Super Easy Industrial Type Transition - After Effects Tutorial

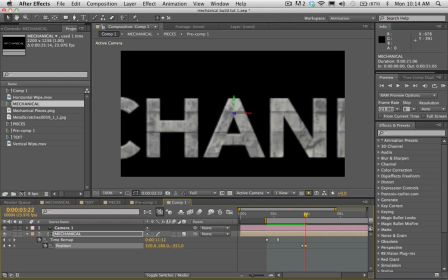And I'm gonna drag the Z option on my text, and I'm gonna have it come flying towards the camera.
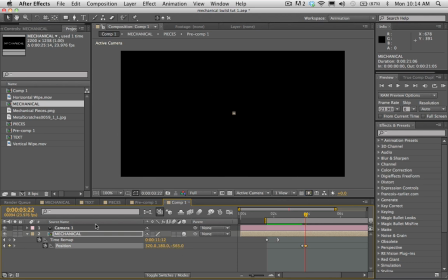Now I'm gonna have it pass by the camera there.
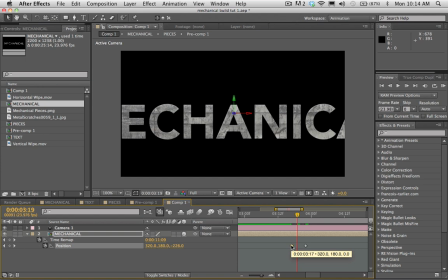And I'm gonna go ahead and select that first keyframe right there, and I'm just gonna hit F9 on it, which is gonna make it an easy ease keyframe. And this is just gonna have the text fly by so we can transition our next piece of text there.
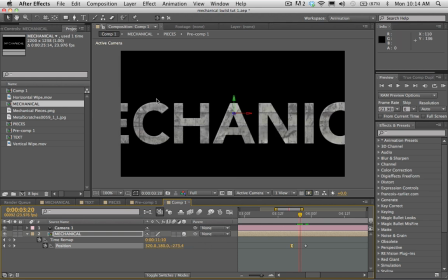Let's go ahead and turn on our motion blur so that we can actually get some of the blur going on this really quick moving text here. So if I select the motion blur switch for the mechanical layer here,
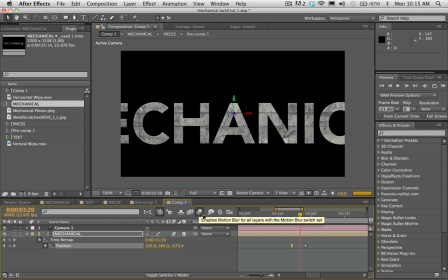and then I also select the enable motion blur option there, now we're gonna be able to see our motion blur.
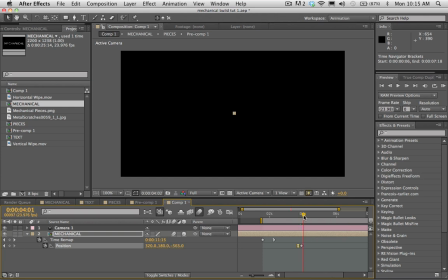So let's go ahead and I'm gonna set the out point there and go ahead and do a preview. All right, so here's our first part of our animation here. So we're using that cool mechanical build transition, and then the type flies by.
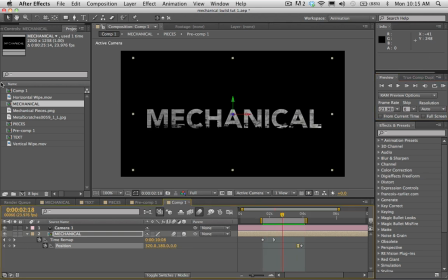Looks pretty good. Let's go ahead and add a background to this scene here, because it's looking a little boring. I'm just gonna go ahead and drag in the metal scratches layer into my composition.
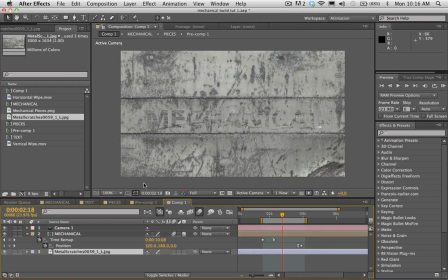And I'm gonna make this 3D here. Now I'm gonna hit the P option on the metal scratches, and I'm gonna push this back. I'm gonna just enter in 1,000. So this is gonna push this back in our scene.
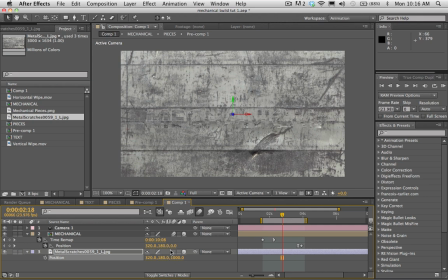So the type is gonna be it's gonna be closer towards the camera, and the background's gonna be further away. Let's go ahead and hit S and shrink down the scale.
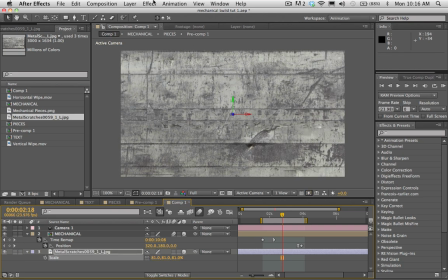Looks about good there. This is way too light right now.
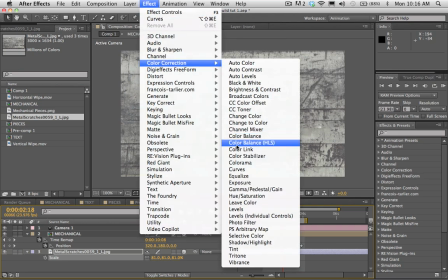We can't even read our text. So let's go ahead and add a curves layer to that background.
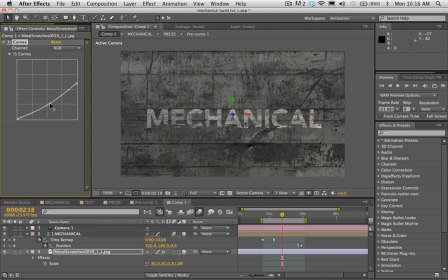I'm gonna drop the white point of it down pretty significantly so we can read our type here. There we go, looks about good.
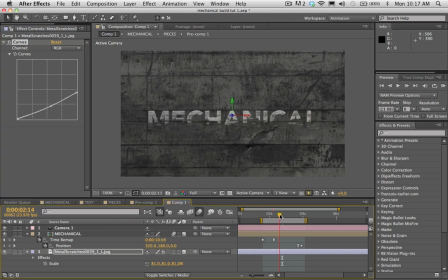Let's see here. Let's go ahead and add a vignette to this so we can make our text pop a little bit more.
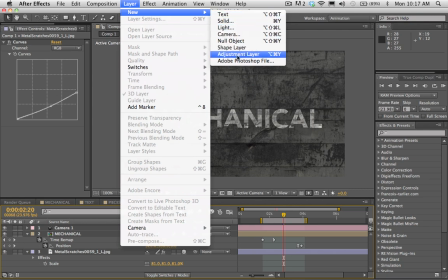Go ahead and go to Layer, New Adjustment Layer. And we're going to add a curves layer to this as well.
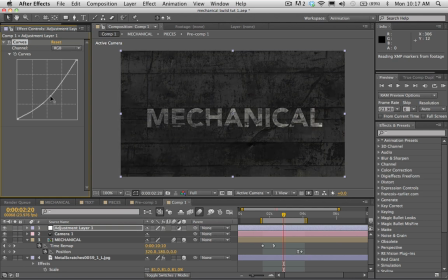And I'm just going to drop down the mids a bit here. Now we're going to go up to this mask option here. And if you hold down on the click and hold down, you can go to the ellipse tool there.
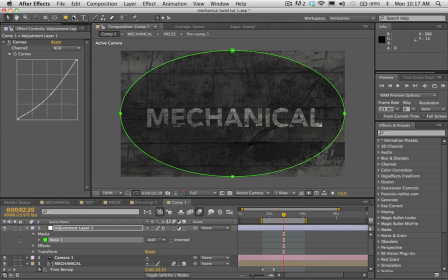And if I just double click now on that ellipse tool, it's gonna make an ellipse, the shape of our layer there. We wanna go ahead and set the mask mode to subtract.
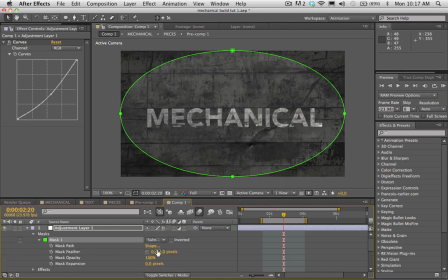And if I twirl down the mask option here, I can get to the feather, and maybe I'll put like 200 there. Maybe it's a bit much, maybe 100. And so this is just gonna darken the edges and bring the focus into our type. Okay, that looks pretty good.
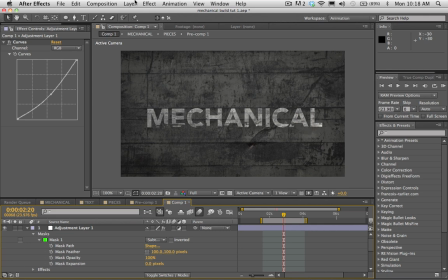Let's go ahead and add a light to our scene here to just try to keep kicking this scene up a notch here.
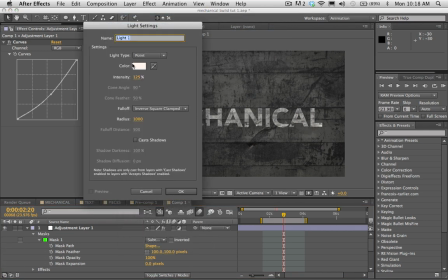Let's go to Layer and New, let's go to Light. And maybe like 110% is gonna be good.
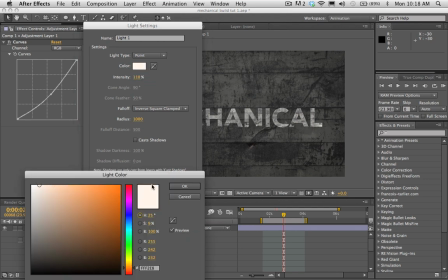I've got a little bit of color in this. I always like to use a little bit of color in my lights there.
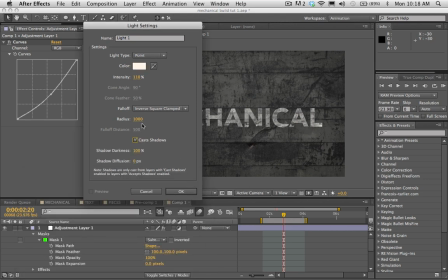I'll turn Cast Shadows on and we'll click OK. Let's see here.
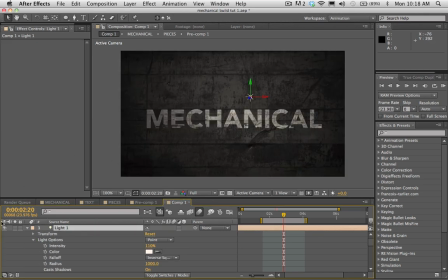It looks like We might. Right now I have the falloff turned on, and I like working with falloff a lot. This is an option that's new in 5.5.